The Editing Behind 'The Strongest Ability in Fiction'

Alejandro, do your editing magic. Whip me up an intro. Make it as bad as you want.
Hey. Okay. This is some sort of reality show. Where are the cameras?
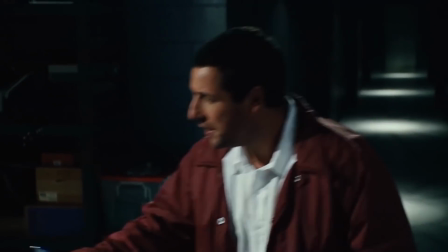(0:19) Got everybody in on it, huh? Michael, just hit menu. Uh-huh. Yeah.
Welcome back. Took some notes from the last video. First, wearing a hat now. We know we don't want to see the head. Also, it's actually because I didn't shave it. Secondly, I know to organize these videos so they're hip and quicker. I think it's better when I know the few edits I want to talk about instead of me just rambling on about garbage. Maybe you guys will like that, maybe not.
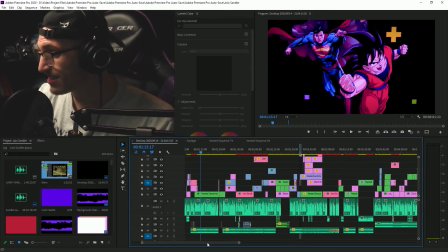(0:53)
As for this video, there isn't anything crazy new that we didn't talk about in the Double Dash one.
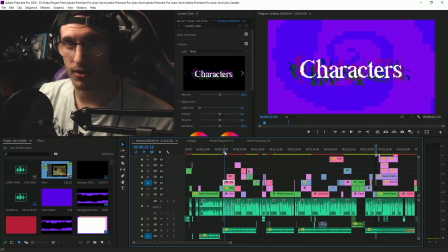(0:59)
For example, the shaky text that we talked about prior. Let's talk about this little hunk of cheese here.
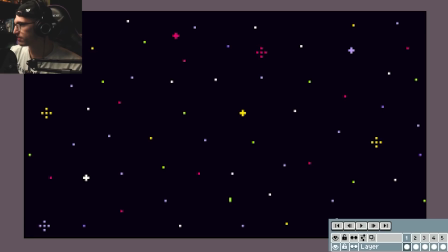(1:08)
First, we have this new background asset I made for this video. This one was very simple. I wanted a dark background because some footage is not complemented very well when you have a light background. I've learned that over the years. Sometimes you just want a nice, pretty background like this. And all this is a few starbursts popping. And it's not very much, it's really a few things.
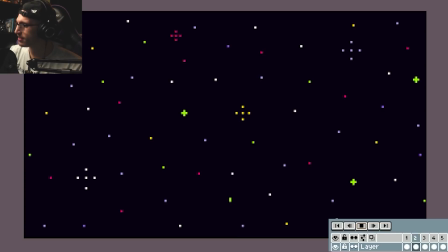(1:28)
I kind of wanted to make it a little bit more elaborate, and I might redo it or expand upon it. But for what it is, it's fine. What I do think I should explain, however, is the palette. The palette here is super simplistic. The colors are pretty defined.
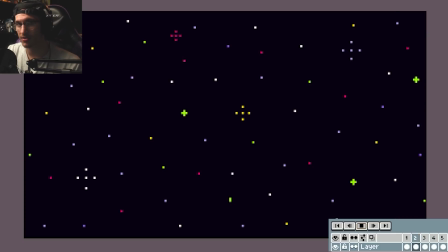(1:44)
I've defined a palette I wanted to use for videos since the video game music video because I wanted you to be able to tell it's one of my videos, right down to the colors. And this kind of sports that. The dark background is not black, it's a light purpley blue.
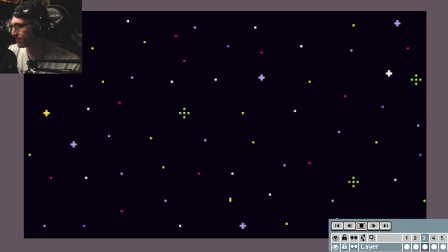(2:01)
Barely tell, but I wanted that specifically. Why is there 2 pixel green over here?
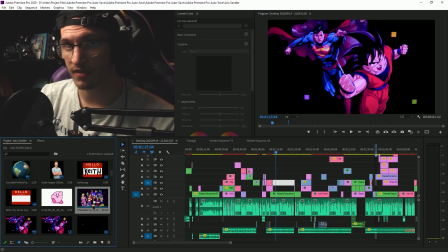(2:07)
My favorite way to quickly and effectively work with an After Effects project, where you go edit original and it'll open After Effects just like that. So you don't need to open brothel. Both programs, you can easily just access it through Premiere.
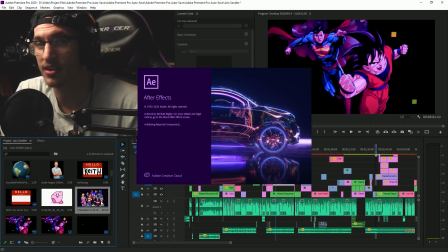(2:24)
Saves time. I know it's like the minute-to-minute interactions you have in this game we call editing. It's all about the optimization. I speedrun editing and I'm going to be a world record holder. Okay, here we are, Kirby.
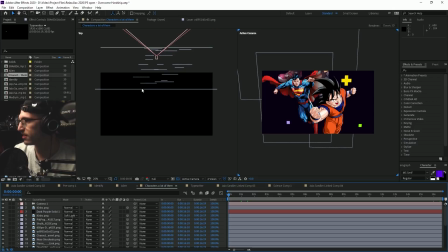(2:35)
We start here. What all of this is a 3D layer. Let's just look at this one on the left here.
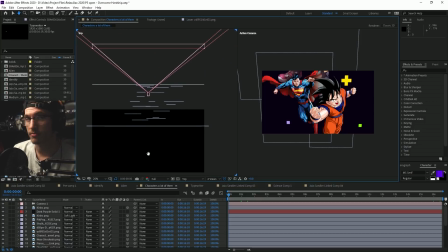(2:41)
As you can see, if you press down your mouse middle button, this is standard for most programs. If you hold down your mouse middle button, you can drag around shit. But all these lines here are actually individual images.
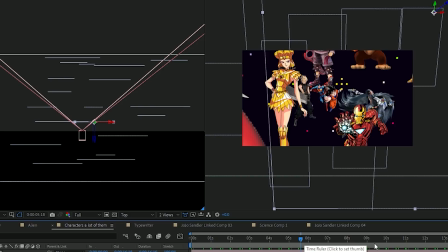(2:55)
If we go to a later time here, you'll see that I have selected Sonic.
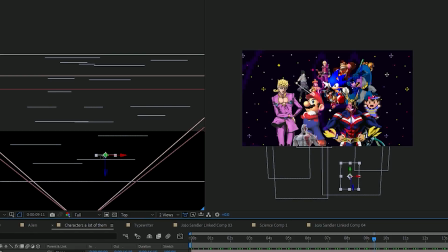(3:01)
And when you realize what these are, you start to realize that they're actually placed from the distance.
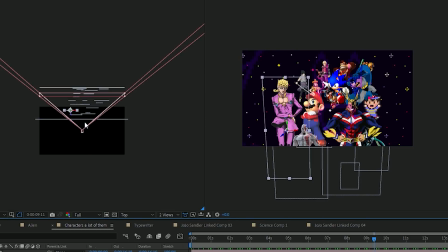(3:08)
The top of the screen and the bottom here are actually further back on the Z-axis.
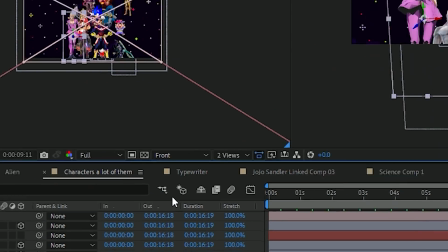(3:13)
This is a top view. If we were looking from the front, you really can't glean a lot of information from that.
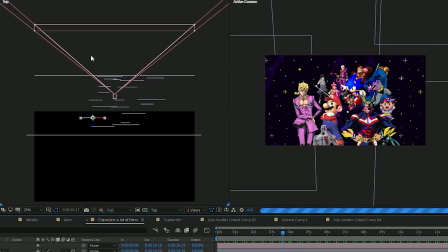(3:18)
And then as you can see, this little cone here is the camera.
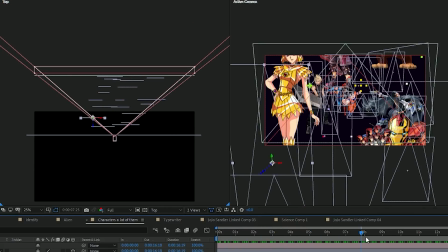(3:22)
So it starts there at a negative Z position and it moves all the way back.
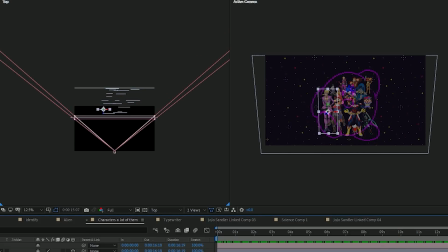(3:29)
Then you can see that beautiful star background, and then we just do a little bit of stuff here with Kirby.
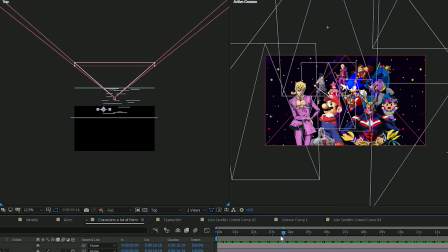(3:33)
Nothing crazy, but I just wanted to do that effect where Kirby is stronger than all of them.
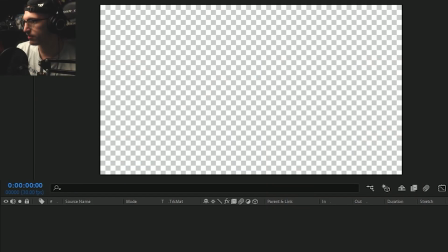(3:39)
So let's just start here. Let's throw on All Might. Gotta love My Hero Academia.
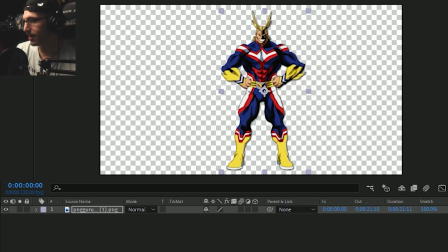(3:44)
Those new chapters, and Sonic. Basically cut from the same cloth.
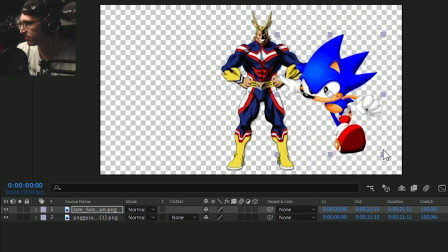(3:50)
Now, they're not the same size, so I would resize them so they generally are the same dimension, or they fit within the same sort of ratio.
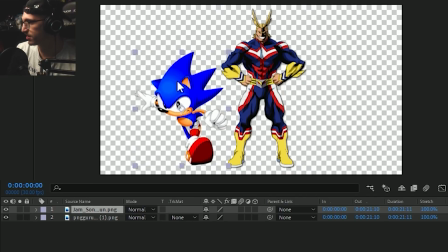(3:59)
So the reason you do that is if you do a 3D layer with a small image and a big image, they're gonna look the same size.